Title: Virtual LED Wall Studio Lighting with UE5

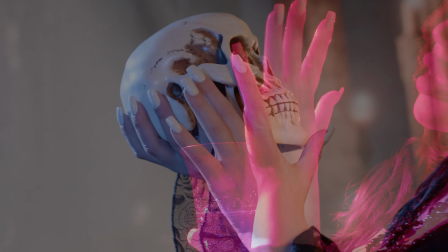5s
In this lighting workshop,
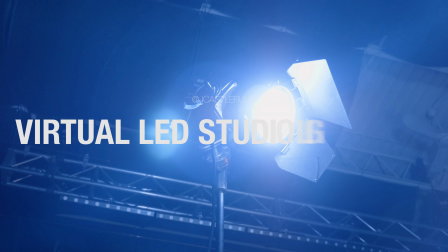6s
I break down my latest music video shoot utilizing 3 different scenes within a virtual production LED studio with the use of Unreal Engine.
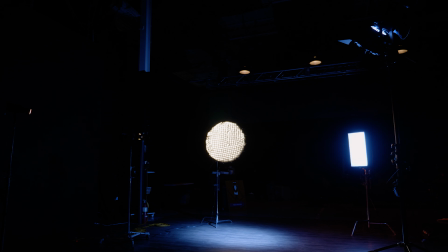21s
So my main goal for this workshop is to study the lighting within these virtual scenes and
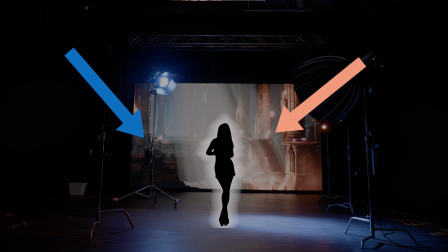27s
match our practical lighting on set so that our actress looks like she belongs within these worlds.
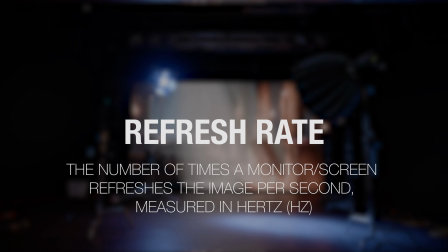32s
The first topic to discuss is refresh rate. The refresh rate refers to the number of times a monitor or screen refreshes the image per second.
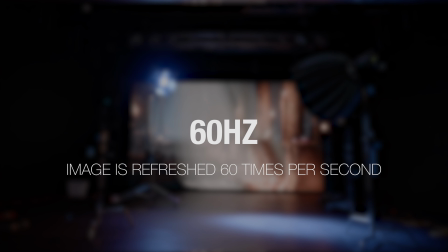40s
This is measured in hertz. Our LED wall has a refresh rate of 60 hertz.
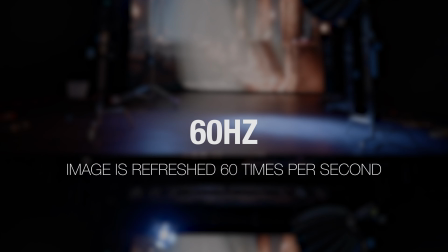45s
This means that the image is refreshed 60 times per second.
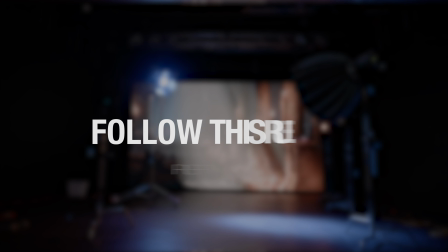51s
5994 or 60 frames per second is the frame rate that we use for this production. The general rule is your refresh rate must be greater than or equal to your frame rate.
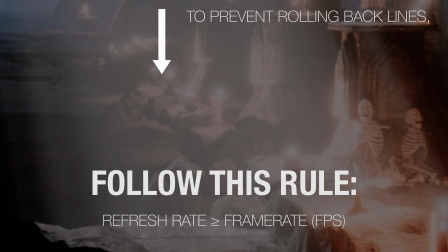60s
This will prevent rolling black lines or flickering and banding.
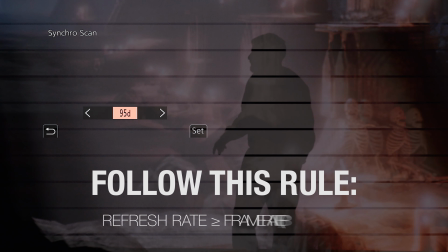64s
Before we begin filming, we must sync our shutter speed or angle to the refresh rate of our LED wall.
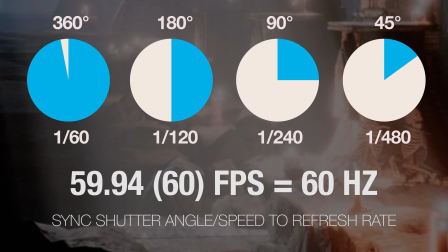70s
We'll be using a frame rate of 60 frames per second.
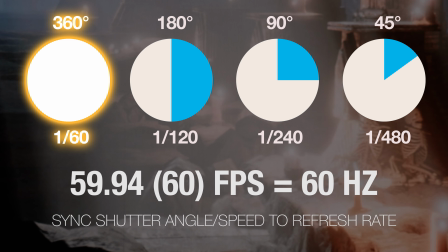73s
So our shutter angle will be 360 and our shutter speed will be 1/60th, which is equal to our refresh rate of 60 Hz.
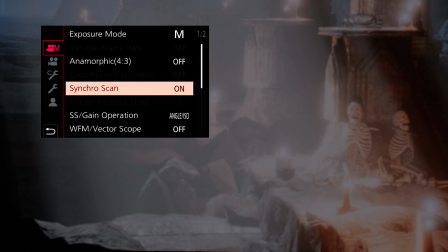81s
Now some cameras are equipped with specialized tools to enable you to sync your shutter speed or angle to the refresh rate of the LED wall.
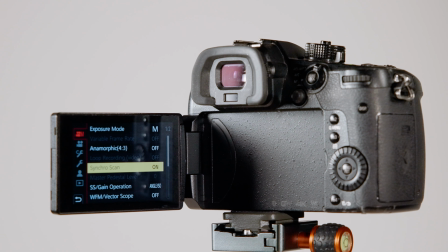89s
The Panasonic GH5 used in this video uses Synchro Scan. Here are some of the settings that we used for our production today.
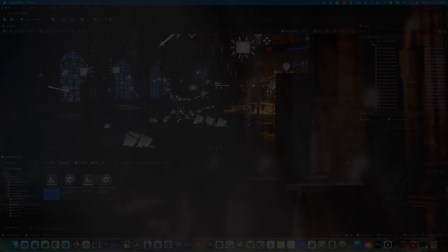98s
Diving into our first Unreal scene, we have a Victorian blood clinic.
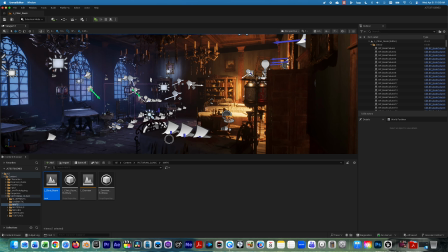102s
You can see clearly we have window lighting along with some practical lighting in the scene. This warm practical lighting will motivate our edge lights.
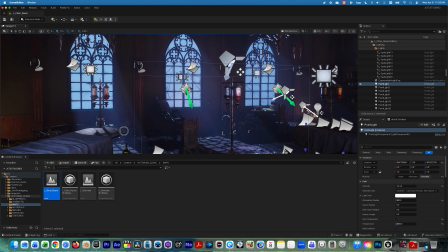111s
Continuing on in our scene, we have 3 windows with a nice cool blue light source coming in along with some volumetric fog.
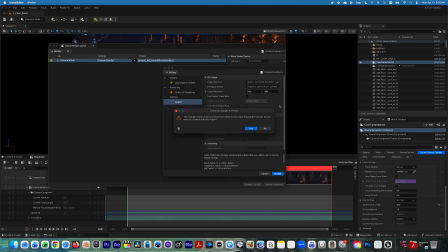119s
I'll go over some render settings that I use to render out high quality volumetric fog later on in the video.
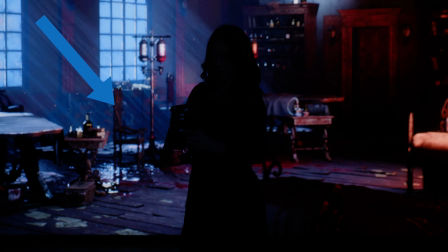125s
Motivated by the window lighting in our Unreal Engine scene, we position our main edge light, the Nanlite FC720C.
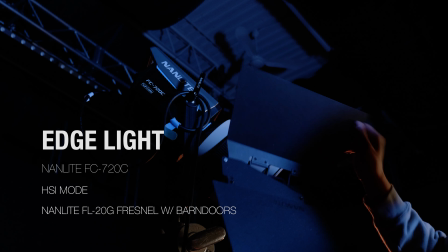137s
We mount the Nanlite FL20G Fresnel and barn doors to shape and angle our light.
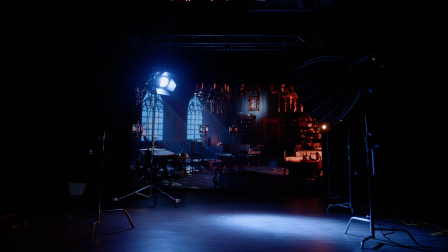143s
We use a combo stand to boom the light and angle it down at a 45-degree angle.
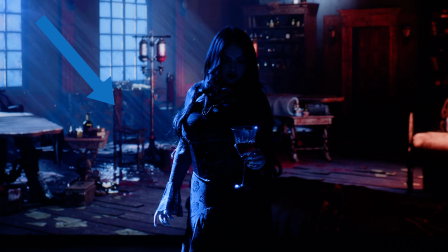149s
Looking to the left side of our frame, this edge light is motivated by the window lighting in our Unreal Engine scene.
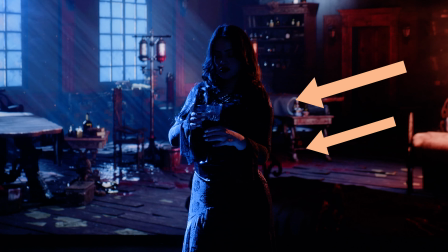155s
Our 2 edge lights cast a nice warm color spill on the right side of our model.
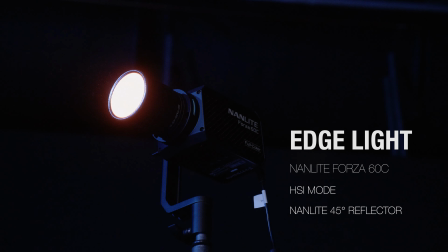160s
The first, the Nanlite Forza 60C, set to HSI mode and utilizes the Nanlite 45-degree reflector.
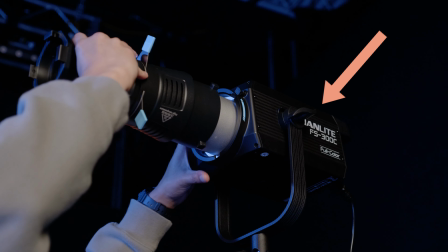168s
Our second edge light, the Nanlite FS300C, we mount the Gobo projection attachment.
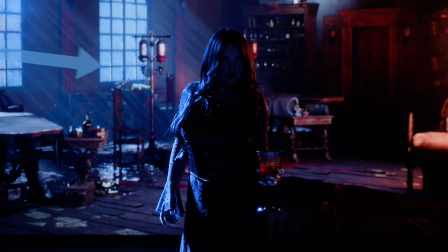174s
Now that we have our edge lights in position, it's time to start filling in these shadows.
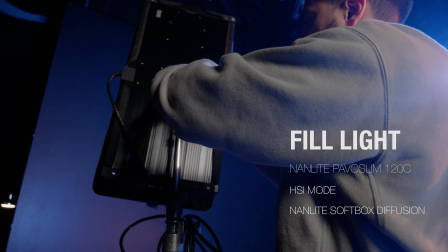181s
Our fill light, the Nanlite Pavo Slim 120C, set to a blue hue.
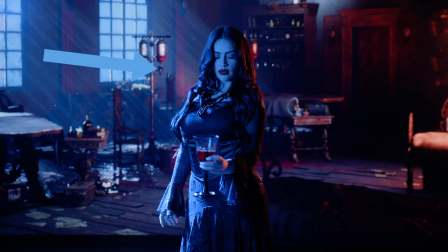186s
This matches the window lighting in the Unreal Engine scene. Our main key light will come in on the right hand side of the frame.
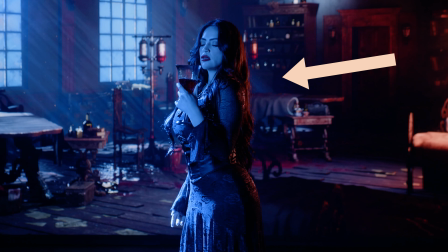192s
This will be set to a warmer tone to match our 2 edge lights.
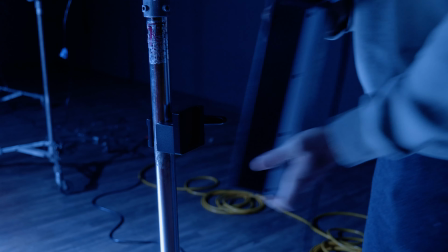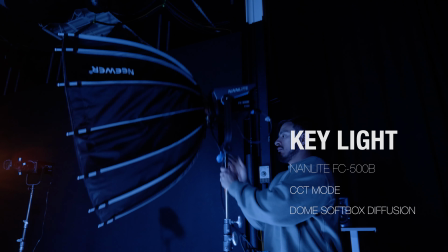202s
The Nanlite FC500B. We boom the light on a C-stand and angle it down.
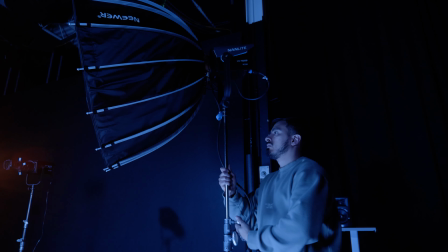207s
Mounted to the light is a parabolic dome diffuser.
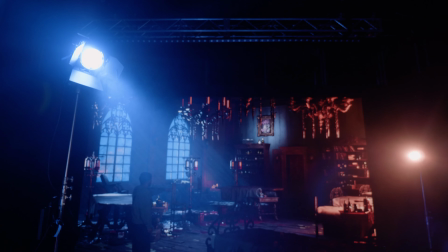215s
Some light haze will create depth within our scene and help to display the direction of our lighting to match our Unreal Engine scene.
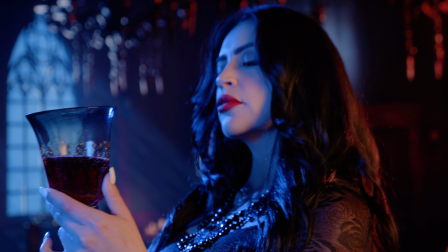225s
Our final result, we have our edge lights working to create separation but motivated by the Unreal Engine scene.
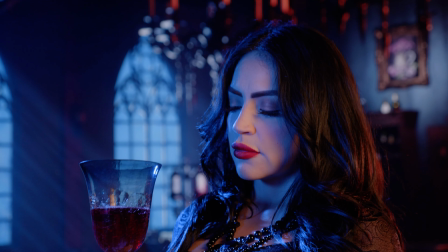231s
We have our main key light and fill light working together, also motivated by the scene.
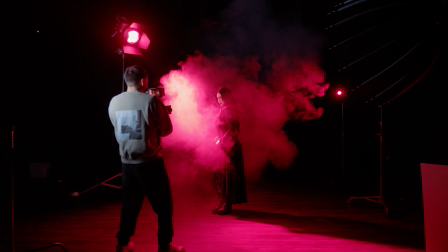237s
Our next scene utilizes a red hue made possible by the HSI mode.
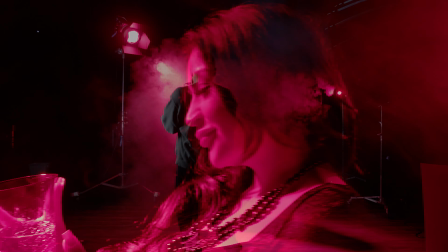241s
Keeping the lights within the same position, our LED wall is set to black.
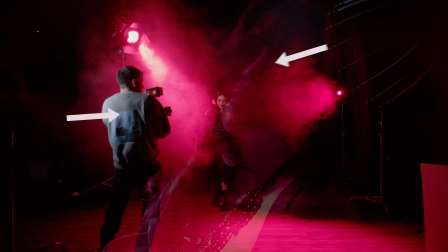246s
The strobe effect is utilized in our key and fill lights to create a stylized look.
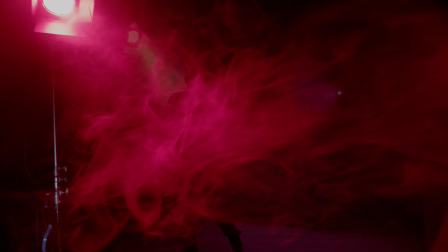253s
We use dense haze to help fill in the shadows.
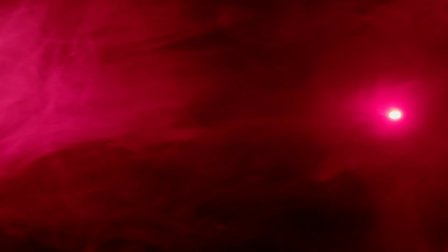257s
We set our Nanlite FC720C, our Nanlite Forza 60C, and our Nanlite FS300C to the same red tone.
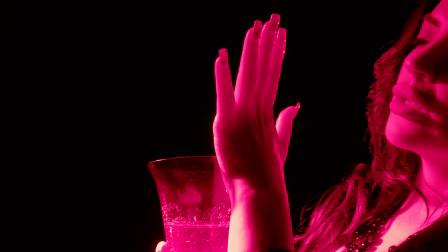265s
All of these lights along with the haze work in tandem to create a high-key, dreamlike sequence.
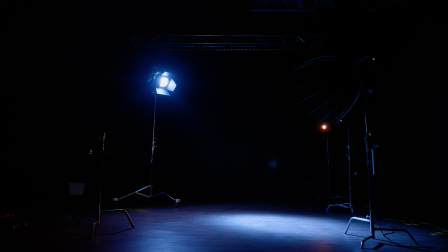271s
With all 5 lights within the same position, we now move on to our second Unreal Engine scene.
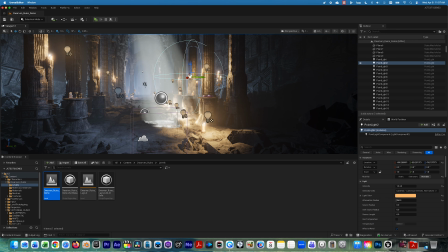277s
This Darwin Ruin scene offers some unique lighting opportunities.
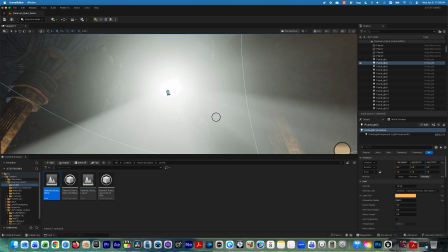282s
To start, we have this dramatic volumetric light beaming overhead. This light will be the main motivation for our scene.
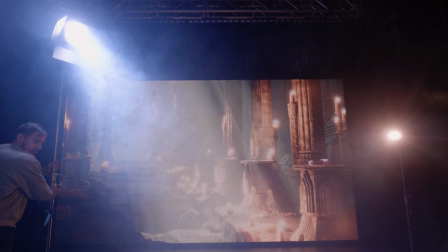289s
I moved the 720C to better match our directional light source. We have some warm candlelight accents within the scene.
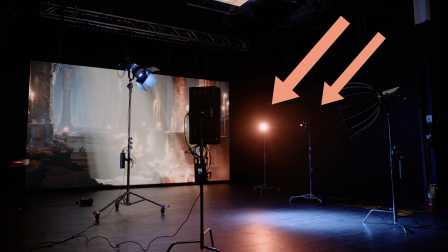297s
These can also be used as motivation for our edge lights.
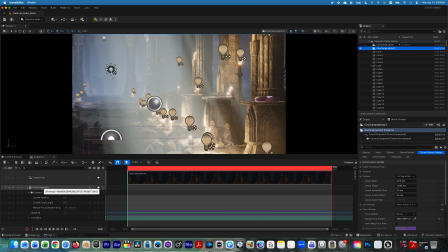301s
Now with our sequencer open, we have our camera settings, set to f2.8 and 85mm. What I find useful when rendering out still images within Unreal Engine is using the movie render queue, enabled within the plugin menu.
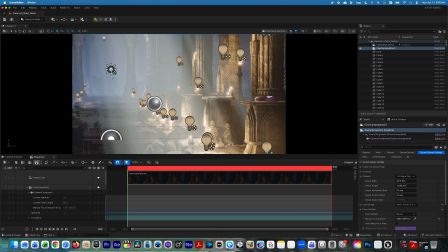317s
Now going back into our sequencer, press the movie render queue button and open up our settings.
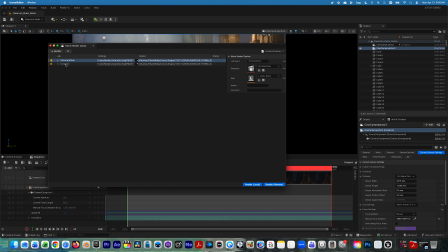323s
So I have a custom configuration of settings that I utilize. EXR. For the 16-bit option, I also utilize PNG. We have our deferred render settings, our anti-aliasing, and then I use these console variables.
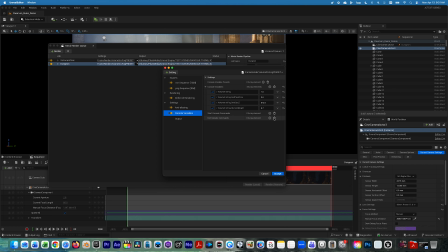339s
So these are really important to control the settings and get you that really nice high quality volumetric fog.
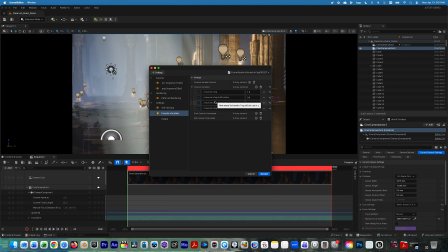345s
I'll have these console variables in the description for you guys to check out. Our main edge light, the Nanlite FC720C.
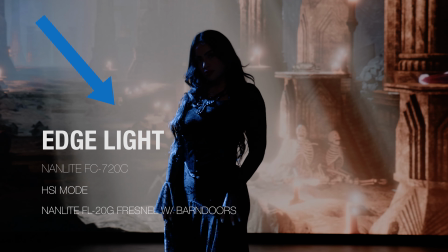352s
This is set to a cooler tone to better match the shadows within the distance.
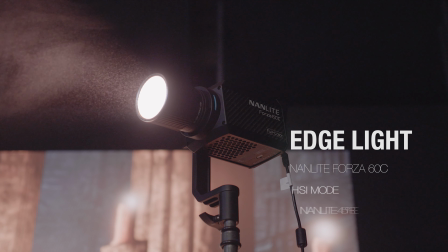357s
Now we enable our two warmer edge lights, the Nanlite Forza 60C and our Nanlite FS300C.
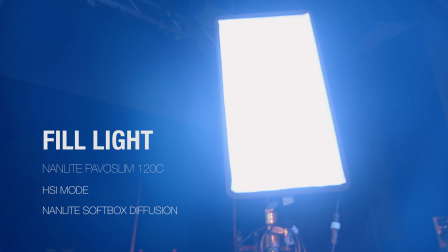367s
Our fill light, the Pavel Slim 120C, is also set to a cooler tone.
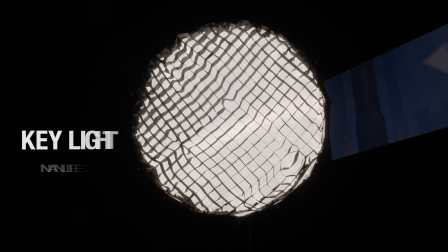373s
And lastly, our key light, the Nanlite FC500B. This is set to our warmer tone to match our practical candle lighting.
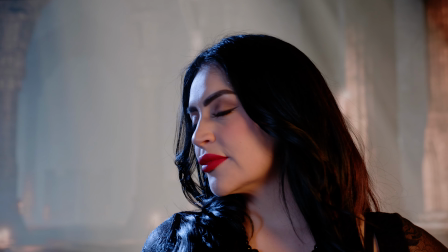381s
The final result, soft lighting wrapping around the model's face.
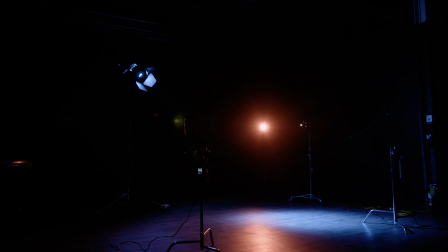385s
By keeping all 5 of our lights within the same position and just changing the HSI mode or CCT
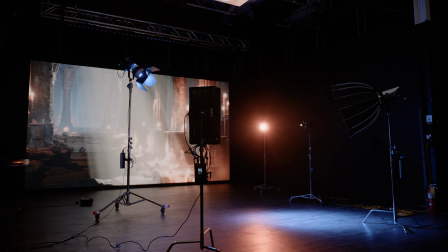392s
modes to best match the practical lighting with our Unreal Engine scene creates a really versatile and powerful setup.
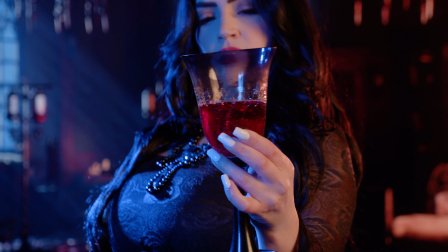398s
All 3 scenes that you just saw were filmed in less than an hour.
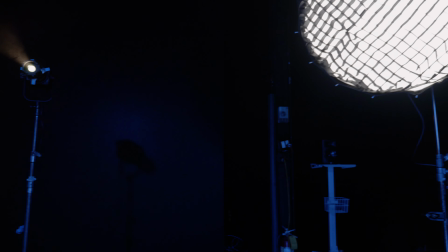406s
It was fun breaking down this music video shoot using Unreal Engine and this LED production studio.
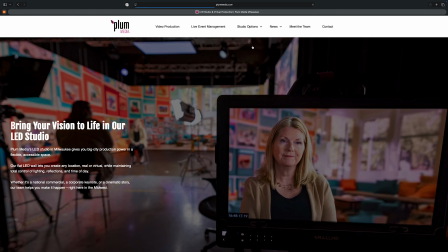412s
I want to shout out Plum Media. You can check out their LED virtual production studio in the description.
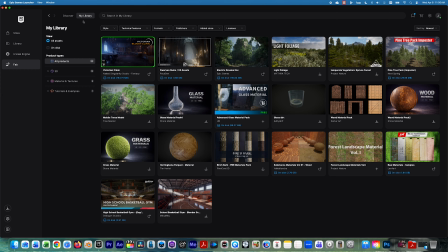418s
And I want to shout out and thank all of you for watching. It's important for me to support other artists, especially when they do great work.
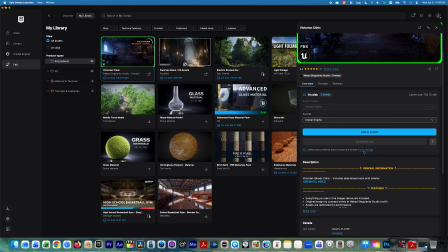425s
If you'd like to use the 2 Unreal Engine scenes that we covered in this video, you can find them in the Unreal Engine Fab Store.
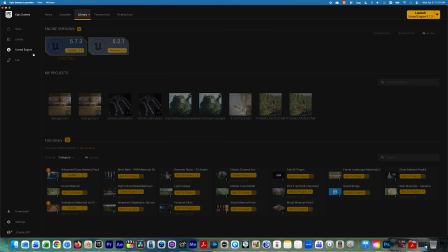431s
I use Unreal Engine 5.7.3 running on my MacBook Pro
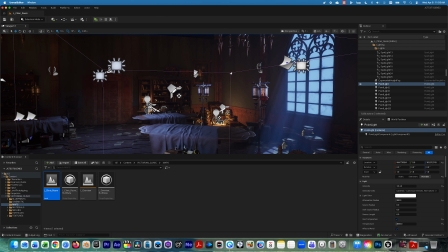437s
16-inch M1 Max, and both scenes ran flawlessly, so I can't recommend them highly enough.
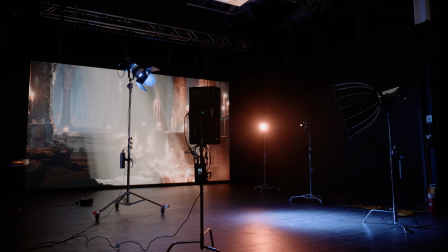443s
Production can be a grind, and I know there's a lot of talented people out there, and I just want to take a moment to say that you're all enough. I know you guys are grinding and working really hard. It's important for me to just point that out, that if it's a down week or a slow time,
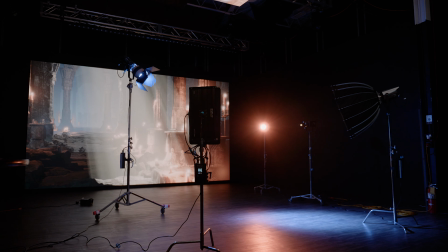457s
or if production's just really been a grind, just push through, stay creative, and trust me, it'll get better. So thank you guys so much for watching. I hope this video was of use to you, a source of motivation. I'm going to continue making these lighting workshops with that in mind. Thank you guys again. Happy filming, and I'll see you guys in the next one.